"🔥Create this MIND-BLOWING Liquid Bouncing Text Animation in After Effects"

Hey everyone! In this After Effects tutorial, you'll learn how to create a smooth and dynamic bouncing liquid text animation.
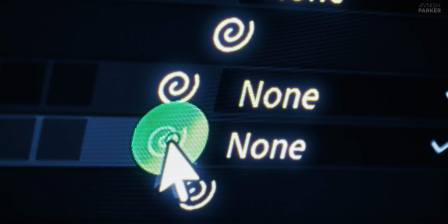[0:07]
It's a fun, beginner-friendly project that's perfect for sharpening your motion design skills.
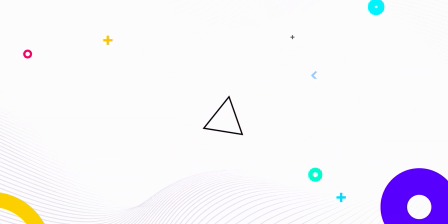[0:12]
So let's jump right in and get started. All right, let's jump right in.
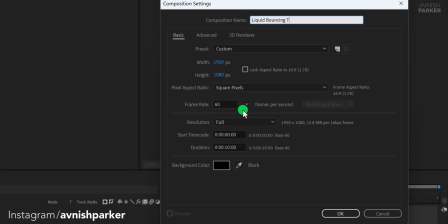[0:19]
Open After Effects and create a new composition. I'm naming it Liquid Bouncing Text Animation.
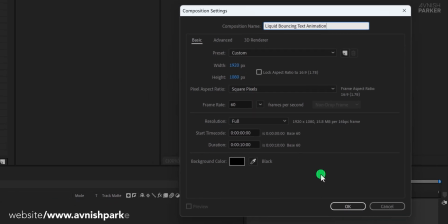[0:24]
Set the resolution to Full HD and frame rate to 60 frames per second.
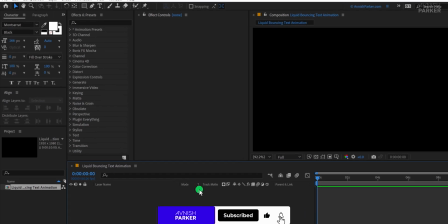[0:29]
Now the first thing we need to do is create the base shape that will form the bounce. Go to the toolbar and select the ellipse tool.
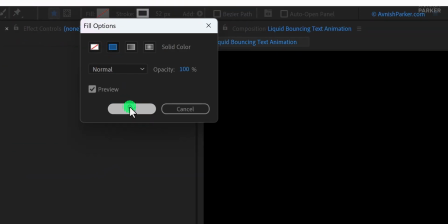[0:36]
Before you draw, make sure your fill is set to a solid color and the stroke is disabled or set to none.
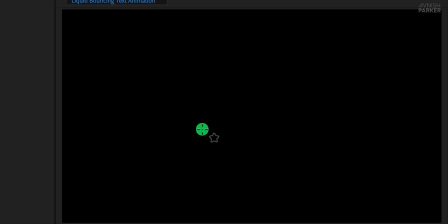[0:41]
For this tutorial, I'm using a white fill. Now while holding the shift key on your keyboard, draw a small circle.
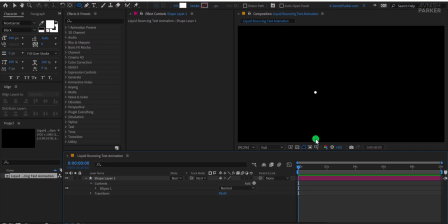[0:48]
Holding shift ensures the circle maintains equal width and height. This shape will act as the main bouncing element in our animation.
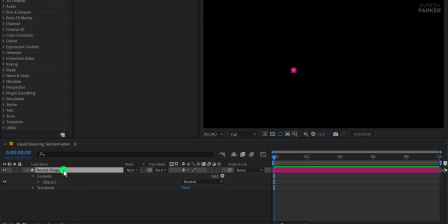[0:56]
Rename this shape layer to round shape so that it's easier to organize things later on. But before we animate anything, it's very important to place the anchor point of this shape exactly in the center. If the anchor point is off, the animation will look unnatural.
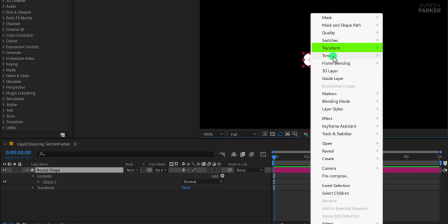[1:11]
To fix this, right-click on the shape layer, go to Transform, and select Center Anchor Point in Layer Content.
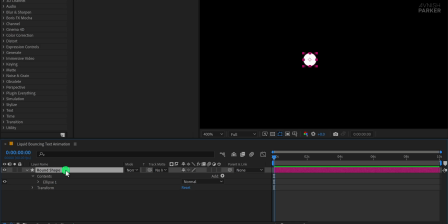[1:19]
Since we will be using multiple shape layers in this project, it's helpful to make this anchor point centering automatic for any new shape layer you create.
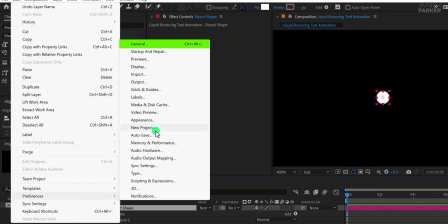[1:27]
To do that, go to Edit, then Preferences, and under the General tab, enable the option that says Center Anchor Point in New Shape Layers.
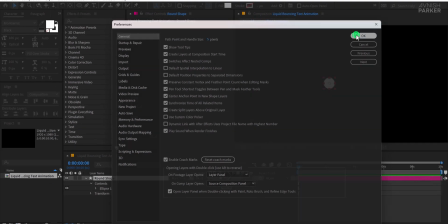[1:36]
Click OK to apply the setting. Now, whenever you create a new shape, the anchor point will already be centered, saving you time and effort.
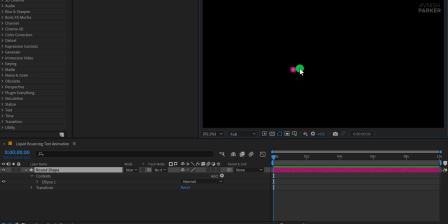[1:44]
To animate this layer properly, we first need to hide the shape layer overlays so we can clearly see the circle.
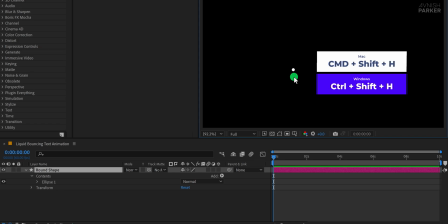[1:50]
You can do this by holding down Control or Command-Shift-H on your keyboard, which hides the overlays temporarily.
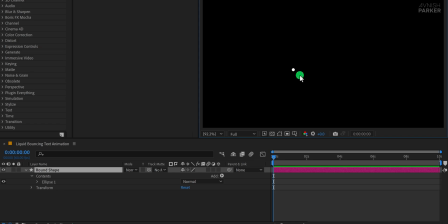[1:57]
Now let's start animating. Make sure your timeline is at the very first frame, then select your shape layer and press P to bring up the position property. Change the Y position value to around 700, which moves the shape down, and then click the stopwatch to add a keyframe.
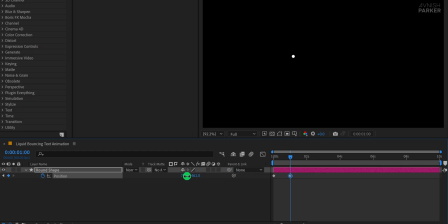[2:14]
Next, move to the 1 second mark on your timeline and change the Y position to a lower value, which will move the shape upward to simulate the bounce. Then go to the 2 second mark and copy the first keyframe from the beginning and paste it at this point to bring the shape back to its original position. This creates a simple bounce animation.
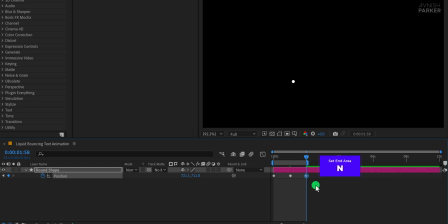[2:33]
Now press the N key on your keyboard at the 2 second mark to set the end of the work area so the animation only plays within this time range. If you press spacebar to preview, you will see a basic bouncing motion.
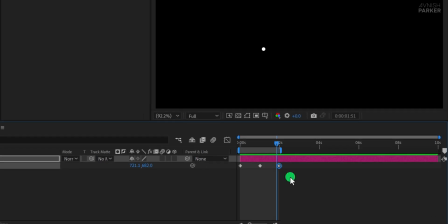[2:47]
But to make it look more natural and smooth, we need to adjust the keyframes using the graph editor. First, select all the keyframes, then click on the graph editor icon. If your graph doesn't look like mine, right-click inside the graph area and choose Edit Speed Graph.
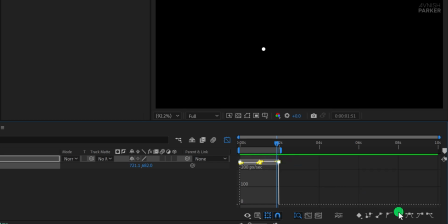[3:04]
This will show the speed curves. With all keyframes selected, press F9 to easy ease them, which smooths out the motion. Now let's shape the motion to look like a realistic bounce. Select the first keyframe and adjust the curve handles so it slopes steeply upward, giving it an energetic start.
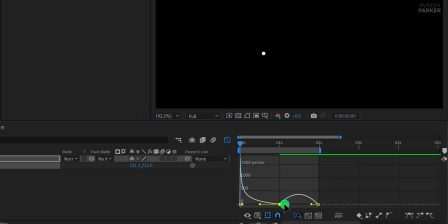[3:23]
Then adjust the middle keyframe to create a dip that reflects the bounce peak. And finally adjust the last keyframe to slope downward like the first. The curve should now resemble a bounce pattern, where the motion starts fast, slows down at the top, and then speeds up again as it returns.
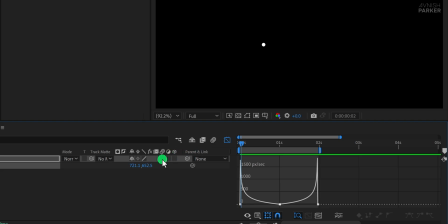[3:40]
Turn on motion blur for this layer. If you do not see the motion blur switch in your timeline,
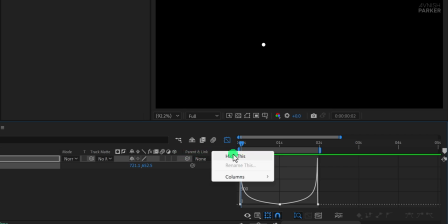[3:46]
right-click anywhere on the layer section, go to Columns, and choose Switches to make them visible.
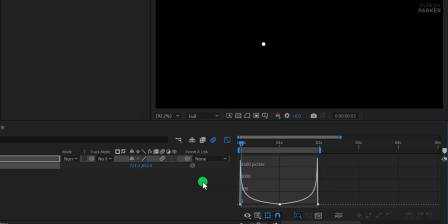[3:51]
Then click the Motion Blur icon for this layer. This will add a smoother, more natural look to the bounce.
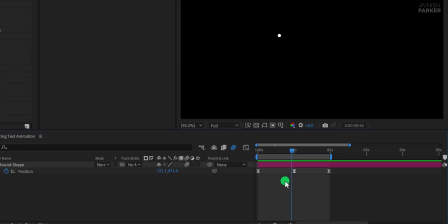[3:58]
Now switch back to the main timeline view, and let's add some scale animation to the same shape.
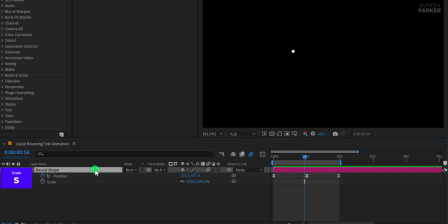[4:04]
Select the shape layer and press S on your keyboard to open the scale property.
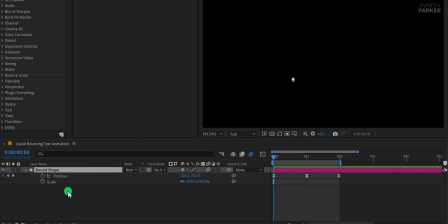[4:08]
Go to the first frame and add a keyframe. Move this keyframe to around the half-second mark, then go back to the very first frame and change the scale value to 0%. This creates a scale in effect as the shape grows into view. Now let's make it scale out at the end.
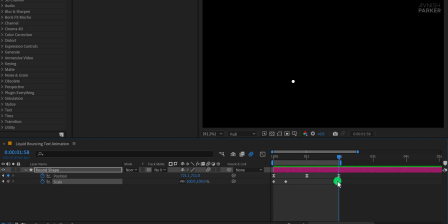[4:26]
Move to around the 1.5 second mark and add a keyframe. Then go to the 2 second mark and set the scale value back to 0%. Now the shape will scale in and then scale out, giving it a nice pop effect.
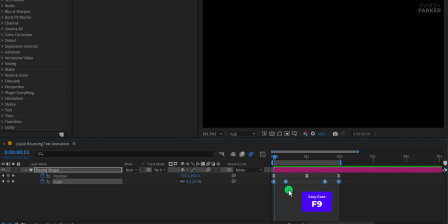[4:39]
Select all the scale keyframes and press F9 to easy ease them so the animation feels more polished. At this point, I really like how the motion is shaping up.
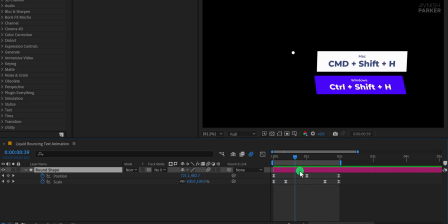[4:49]
Now press Command plus Shift plus H again to bring back the overlays on the shape layer.
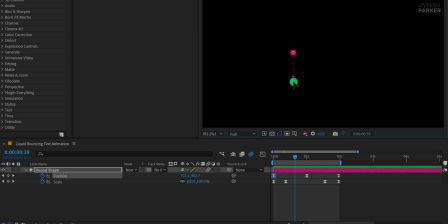[4:55]
You should now be able to see the motion path. If the path isn't visible, make sure the shape layer is selected and click on one of the keyframes. You will now see the motion path curve. You can use the bezier handles on this path to adjust its shape, giving the bounce more flow and character.
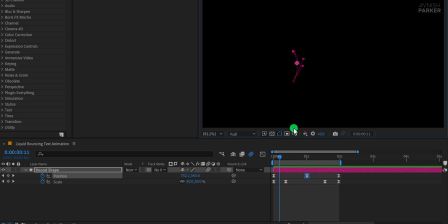[5:12]
Now when you play the animation, the movement feels more alive and dynamic. Great, now let's add the text to our animation.
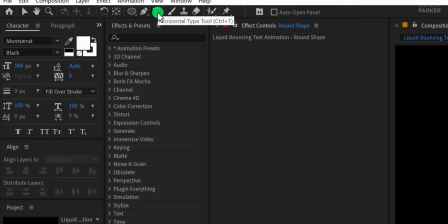[5:20]
Go to the toolbar and select the text tool. For this example, I am using the Montserrat font with a size of 166 pixels.
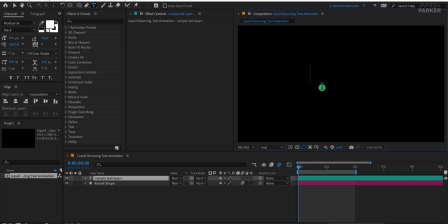[5:29]
Click anywhere on the composition window and start typing your text. However, instead of typing the full word on one layer, we'll be placing each character on a separate layer for better control and animation. For this example, I'm starting with the letter S. Now, with the letter selected, let's align it to the center of the composition.
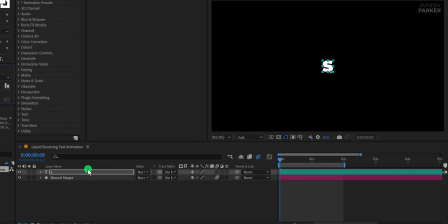[5:48]
Once it's in position, right-click on the layer and choose Pre-compose.
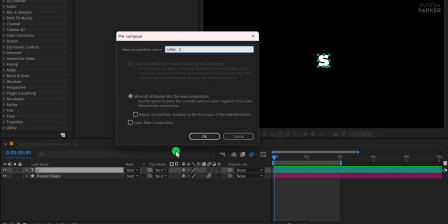[5:53]
Name the pre-comp letter S and hit OK. Next, move to the first frame of the timeline.
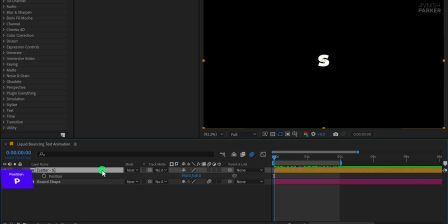[5:59]
Select the letter S pre-comp and press P to open the position property. Add a keyframe there and then move that keyframe to the half-second mark. Go back to the first frame and change the Y position to a lower value, such as 380, so that the letter starts from a slightly higher position.
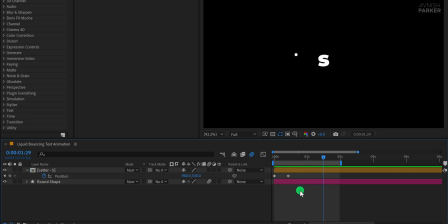[6:18]
This gives the impression of a downward bounce. To create a natural bouncing effect, we'll now use an expression.
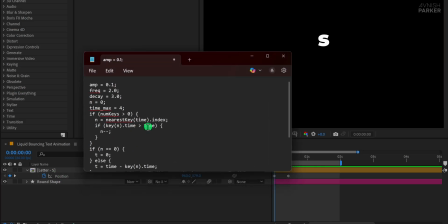[6:25]
I've provided a download link to the bounce expression in the description below.
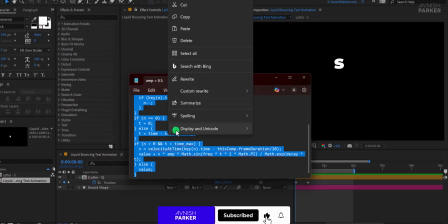[6:30]
Download the file, open it, and copy the entire expression. Then, in After Effects, press and hold the Alt key,
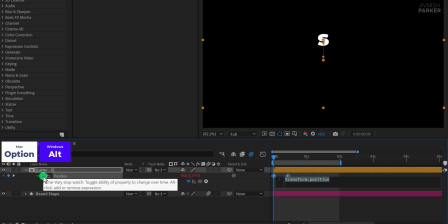[6:38]
or Option on Mac, and click on the stopwatch icon beside the position property.
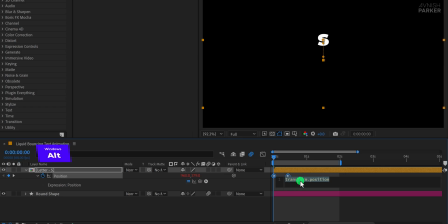[6:44]
This opens the expression editor. Paste the copied expression into this area and click away to apply it. Now your letter will begin bouncing automatically. If it doesn't look quite right at first, don't worry. You can adjust the timing by moving the position keyframes earlier or later, and that will change how strong or soft the bounce appears.
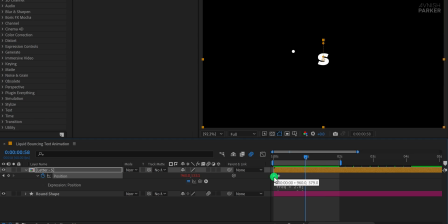[7:04]
Select only the first keyframe, not the second one, and open the graph editor. Now adjust the curve to create a smooth ease-in motion. Just be careful not to change anything else, as it could interfere with the bounce expression and cause it to break.
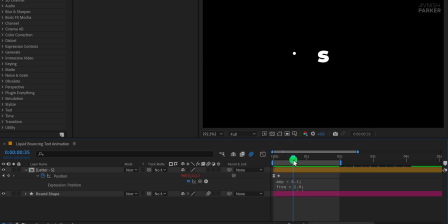[7:20]
Once that's done, you should see a clean, natural bounce in your animation. Let's take it further by adding another layer of animation. Open the text pre-composition and select the text layer inside.
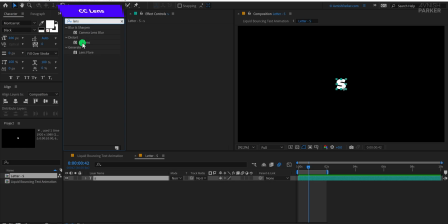[7:32]
Then go to the Effects and Presets panel and search for CC Lens. Drag and drop the CC Lens effect onto the text layer. Now change the convergence value to 30 and reduce the size to a lower value to begin the animation from a subtle point.
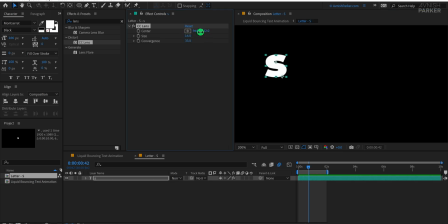[7:48]
Move the Y position of the center point in the CC Lens effect so that it aligns with the top of the letter. This will make the lens distortion begin from the top and spread downward. Let's now animate this effect. Reset the view to fit 100% so you can see the whole composition.
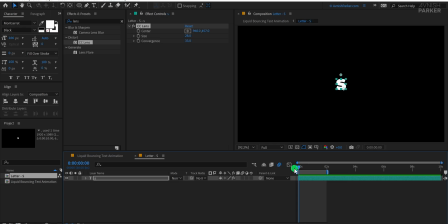[8:05]
Make sure you're on the first frame of the timeline, then add a keyframe for the size property of the CC Lens effect. Set this initial size value to 0, move forward to around the 1 second mark, and change the size value to 50.